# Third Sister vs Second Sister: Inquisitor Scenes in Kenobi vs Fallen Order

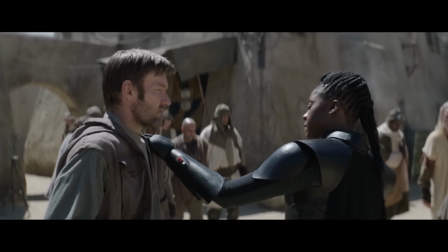[4:08]
This scene would have made a lot more sense if the Inquisitors had sensed a Force user, or been given a tip, or just tracked that other Jedi to this area.
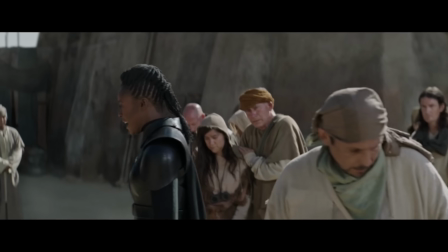[4:15]
But no, there's no explanation shown or told. It's just sheer coincidence that they end up near Obi-Wan, and we all know coincidence is the best driver of a plot.
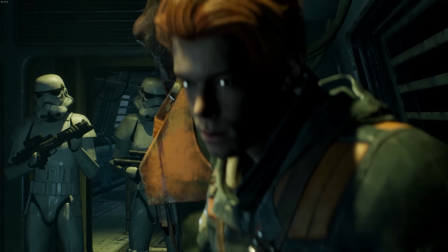[4:23]
The pacing of the Fallen Order scene is classic. It starts slow.
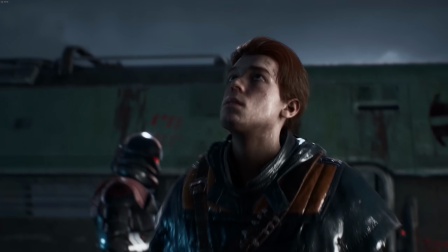[4:28]
Intrigue builds, the characters are wondering what's about to happen. The second sister is revealed, the ominous music rises to a crescendo.
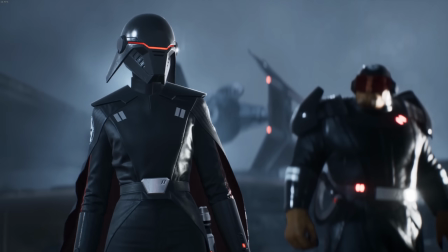[4:35]
Tensions continue to rise as the Inquisitor explains why they're here and the consequences of failing to comply.
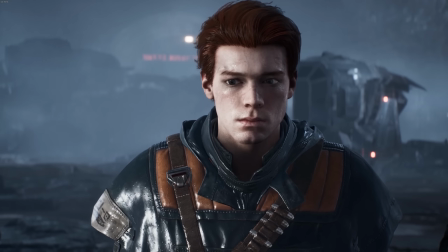[4:42] We seek a dangerous fugitive, a devotee of the treasonous Jedi Order.
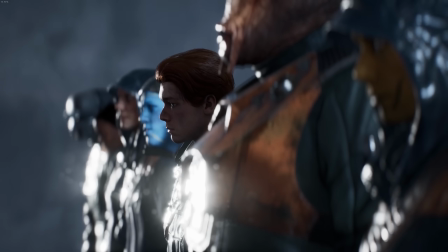[4:49] Turn yourself in, or everyone present shall face summary execution.
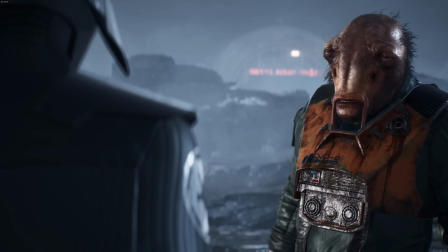[4:58]
The scene escalates further as Prof steps out of line and delivers his final words.
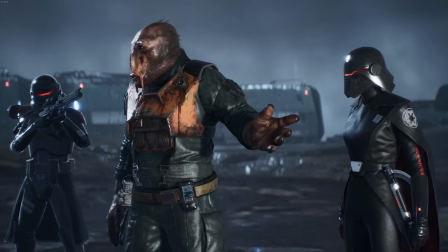[5:04] To the Empire, we're all just expendable.
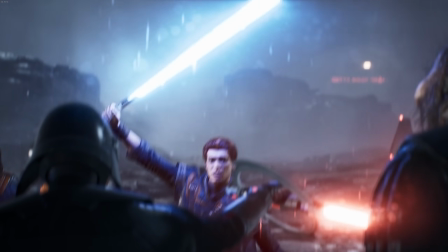[5:08]
Then it explodes with his death, Cal's reaction, capture, and immediate haphazard escape.
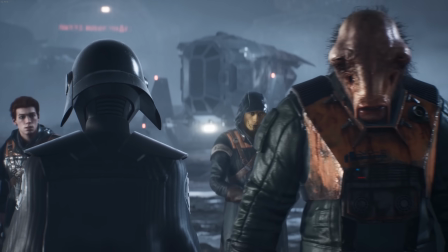[5:14]
The scene has a steady process of building upon itself until detonation and then fallout.
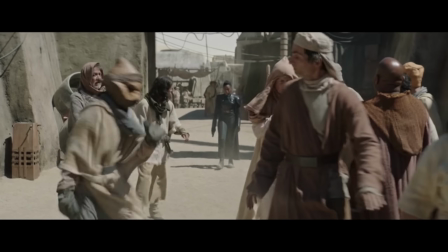[5:19]
By contrast, the pacing of the Kenobi scene is all over the place. It starts in much the same way, and then it suddenly escalates into someone getting a hand chopped off.
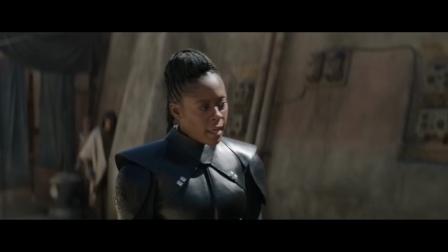[5:28]
But instead of devolving into panic and disarray, it just goes right back to its calm, measured pace.
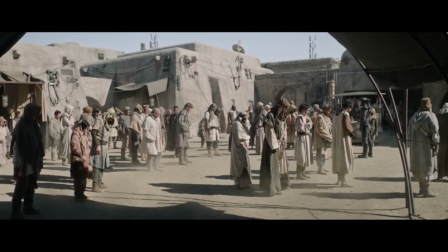[5:33] All we want is information.
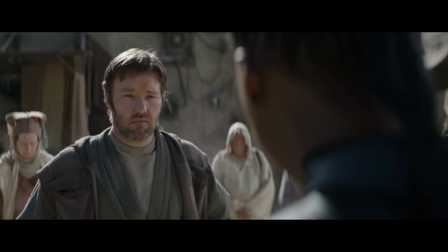[5:35]
And then we get another slower, gradual build as Reva interrogates Owen, and then an explosion when Reva loses her cool.
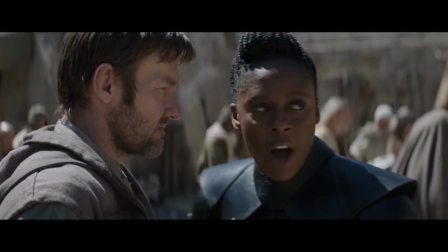[5:43] Tell me where the Jedi is, or this man and his family die.
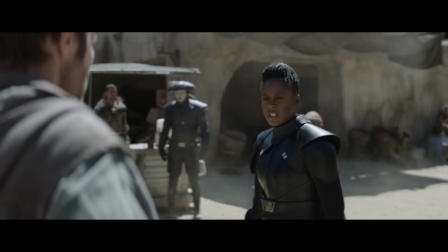[5:48]
And then she's back to calm and measured, and then she starts to escalate again, only to get abruptly shut down.
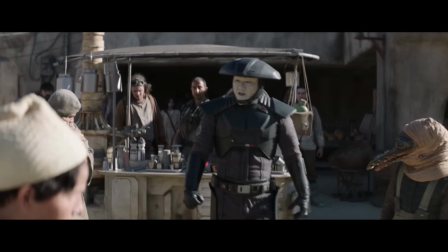[5:55] No!
Her threat has no payoff, no consequences.
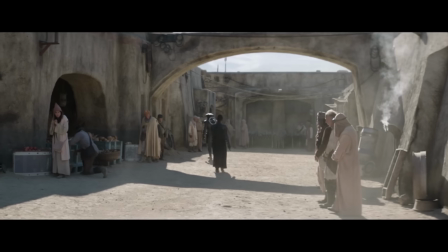[5:59]
It just stops because the fifth brother decides that, no, the second time she draws her lightsaber, that's when she's gone too far.
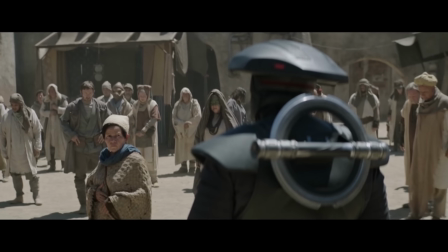[6:05]
Alright, I'll get to the Inquisitors in a moment, but it's worthwhile to note the sheer lack of effort that went into casting this crowd that gets rounded up by the Inquisitors.
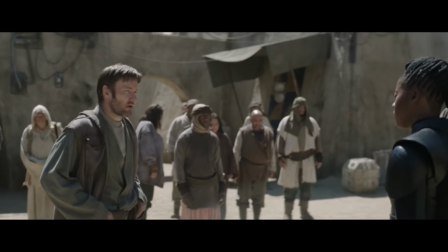[6:13]
Take a look at them. Hey, come on, Star Wars, where's that famed diversity you were boasting about?
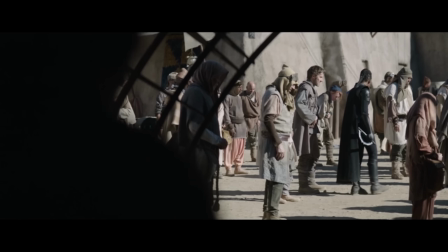[6:18]
All I see is a bunch of ordinary people who were told to show up wearing the scarf they least like.
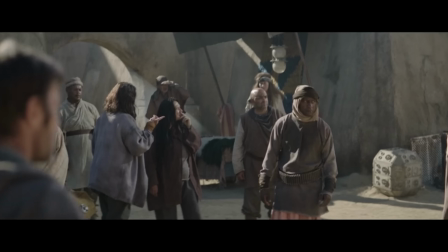[6:24]
I found only two supposed non-humans in this crowd. This lady with green makeup around her eyes and this kid in a cheap plague doctor mask.
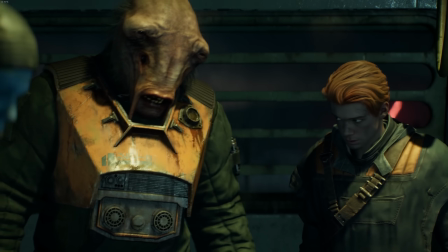[6:32]
Come on. Fallen Order's cast of characters is mostly humans, but there are two characters with non-standard color skin.
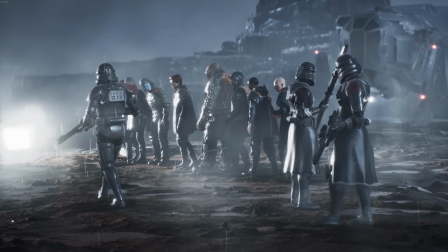[6:40]
There's Prof, and then there's this guy who is either a droid or can't breathe Bracca's atmosphere.
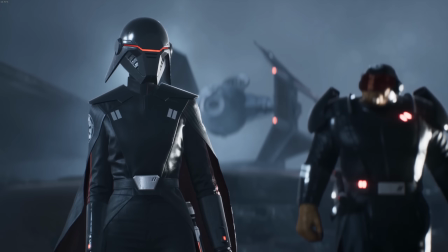[6:45]
I don't know. Sure, it's a lot easier for game animators to just animate different looking characters.
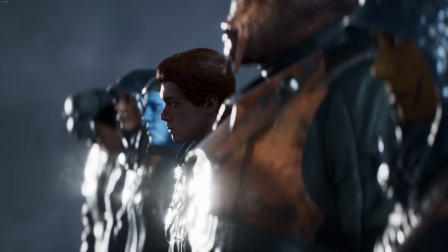[6:50]
TV quality CGI or makeup and costuming are certainly more expensive and time consuming,
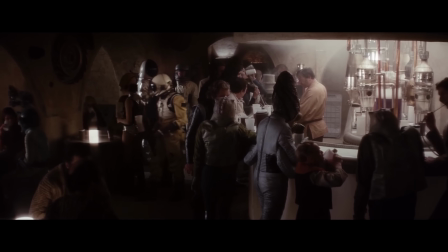[6:56]
but the original Star Wars managed it 45 years ago. Just look at all the variety of outfits and species in the Mos Eisley Cantina.
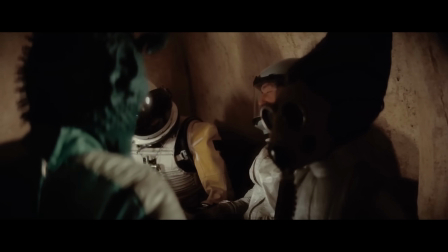[7:07]
This is the ethnic makeup of Tatooine, but no, says the Kenobi show, we're fine with just humans.
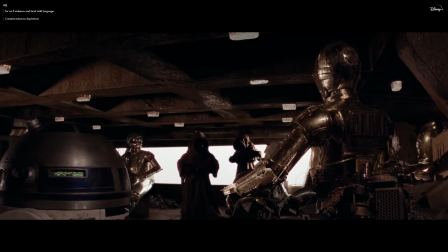[7:13]
I mean, they couldn't even put a Jawa into that scene. Those things are everywhere on Tatooine. Ugh. Anyhow, on to the Inquisitors. Second sister is sleek and lithe. Her uniform is smooth, it's shiny, rain rolls right off of it.
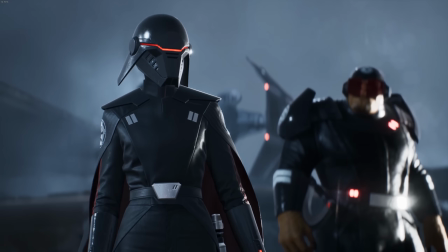[7:25]
She has the Imperial emblem emblazoned proudly on both shoulders of her cape.
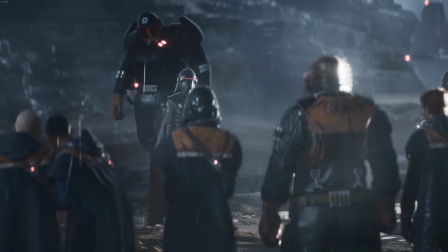[7:29]
She has a smaller comma, somewhat reminiscent of ARC troopers, and the Ninth Sister and Purge troopers also have those commas, so it's kind of this common uniform.
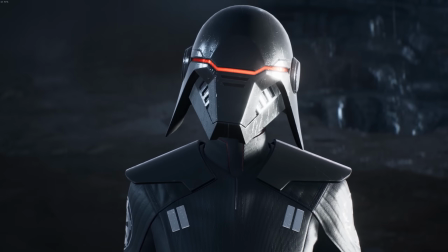[7:37]
And of course, Second Sister has a mask, because why wouldn't she? She's a Star Wars villain. She has a mask.
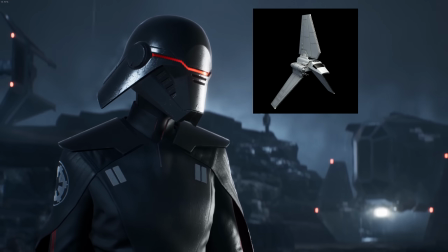[7:41]
Makes sense. The design of her mask is really cool. Its shape is akin to Imperial shuttles, and that thin red line is really a menacing visage.
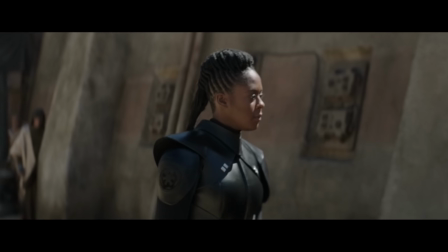[7:50]
Reva looks like a normal person in a knockoff Second Sister costume that charges extra for the mask.
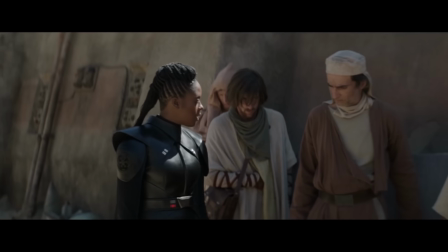[7:55]
Her front is this jumbled mesh of pieces that don't fit together well.
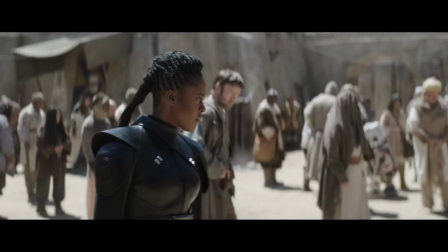[7:59]
She only has the Imperial symbol on one shoulder, and it's etched in black on a black uniform.
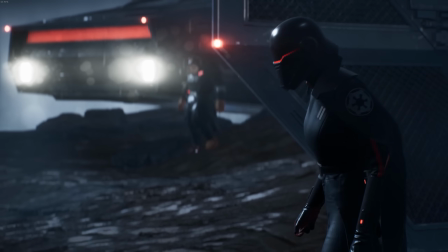[8:04]
It escaped me until I specifically looked for it after seeing Trilla's uniform. The red lights on Reva's belt and gauntlet don't glow at all.
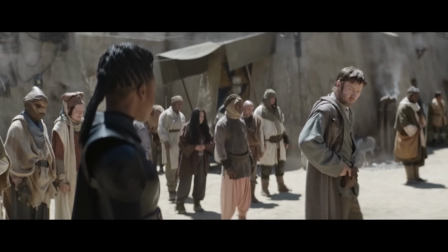[8:12]
They just look like stickers. Her arms and legs don't have the same sheen as Second Sister's.